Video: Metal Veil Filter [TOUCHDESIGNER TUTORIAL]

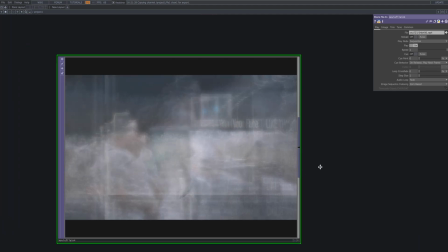(7:29)
Now, we'll add a background behind the metallic effect. I'll be using a softly toned video that won't overpower the silver hues of the filter.
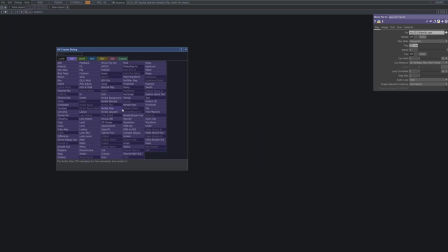(7:37)
Choosing a subtle background like this helps maintain the metallic vibe while adding depth to the overall composition.
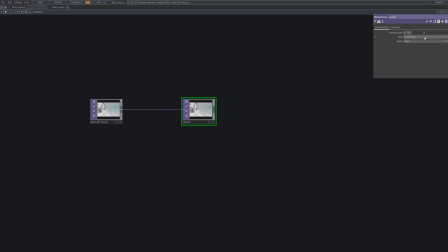(7:48)
To further mute the tones, we'll apply a monochrome to the background footage. This desaturation step helps the background blend subtly without distracting from the metallic foreground.
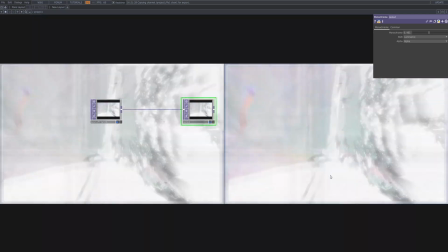(7:59)
It's an important tweak to keep the overall look cohesive and focused.
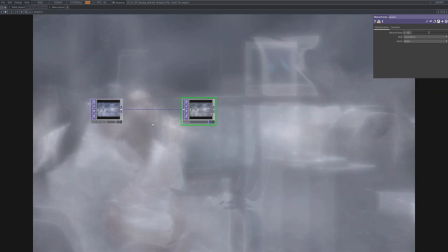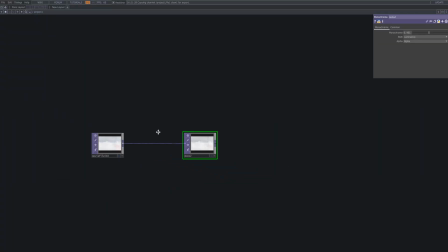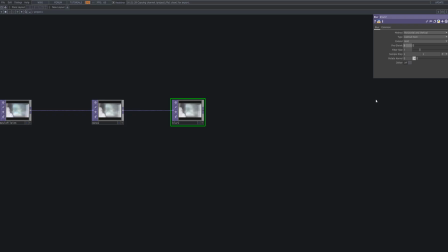(8:19)
Next, we'll connect a blur to the background to soften it significantly.
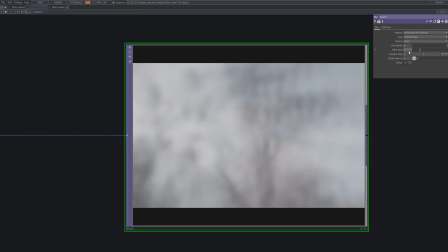(8:23)
This ensures the background shapes become almost unrecognizable, keeping the focus on the three main source visuals.
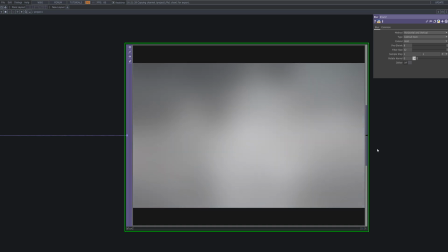(8:30)
By doing so, the metallic elements stand out clearly without competing with the backdrop.
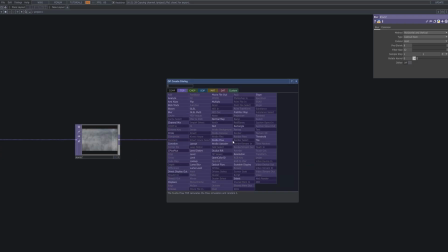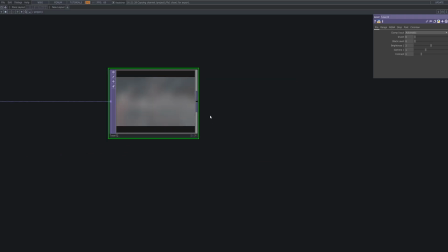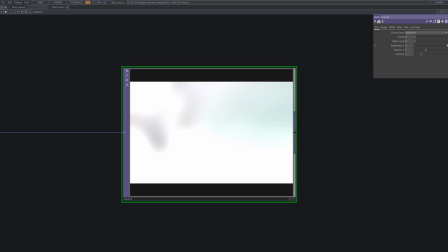(8:48)
Next, we'll add a level to increase the brightness of the blurred background. This adjustment helps to lift the overall luminance, ensuring the backdrop remains subtle, yet visually supportive.
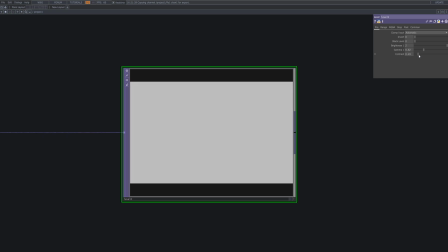(8:59)
It balances the composition by preventing the background from becoming too dark or flat.
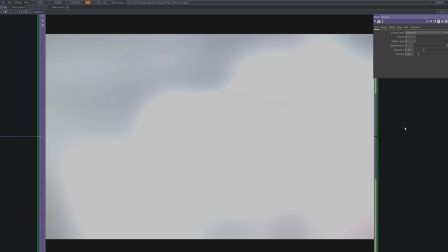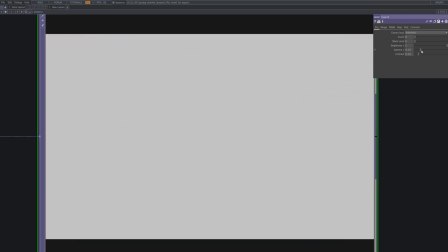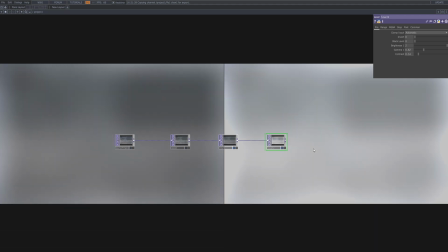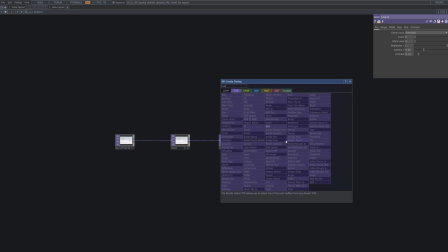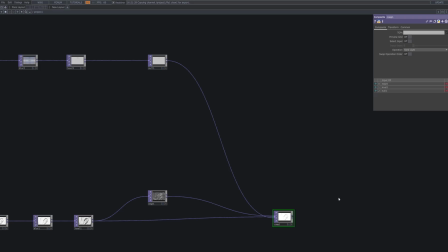(9:46)
After that, connect a null and then link it to the previously created composite 1 node.
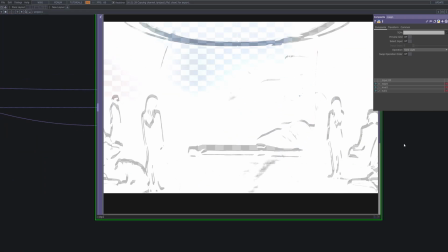(9:51)
This effectively merges the metal filter's base outlines with the softened background source.
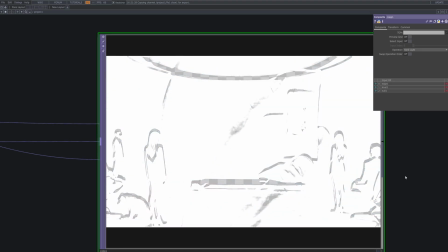(9:56)
The result is a cohesive blend where the metallic textures and background coexist seamlessly.
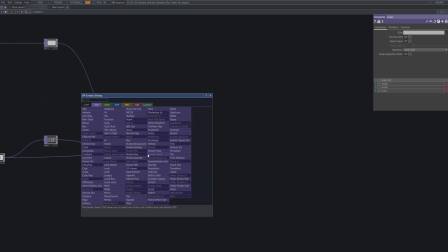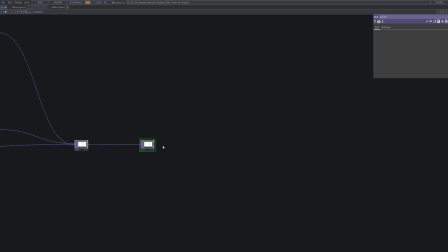(10:14)
Next, connect a null after composite one. This acts as a clean output reference for further processing or final output.
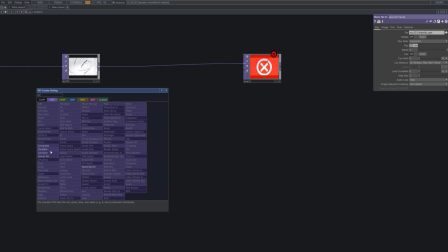(10:28)
Next, we'll use an over to layer white over the composition. Connect a constant set to white into the over input.
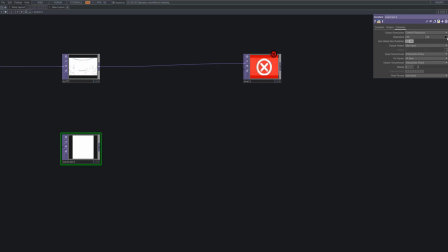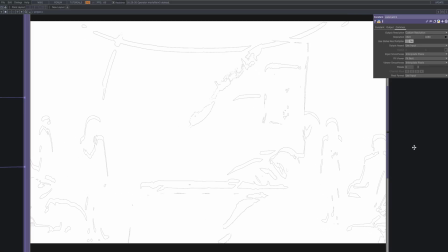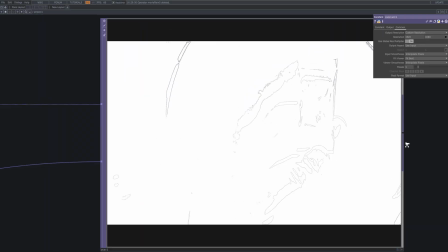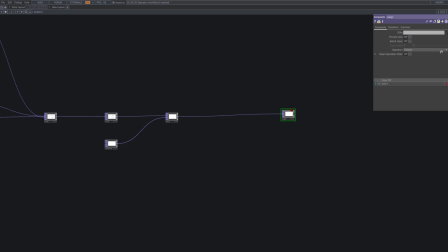Now, let's connect a composite to group multiple nodes together in one place. Set the composite's operation to exclude and add null, over, level, and monochrome nodes as inputs.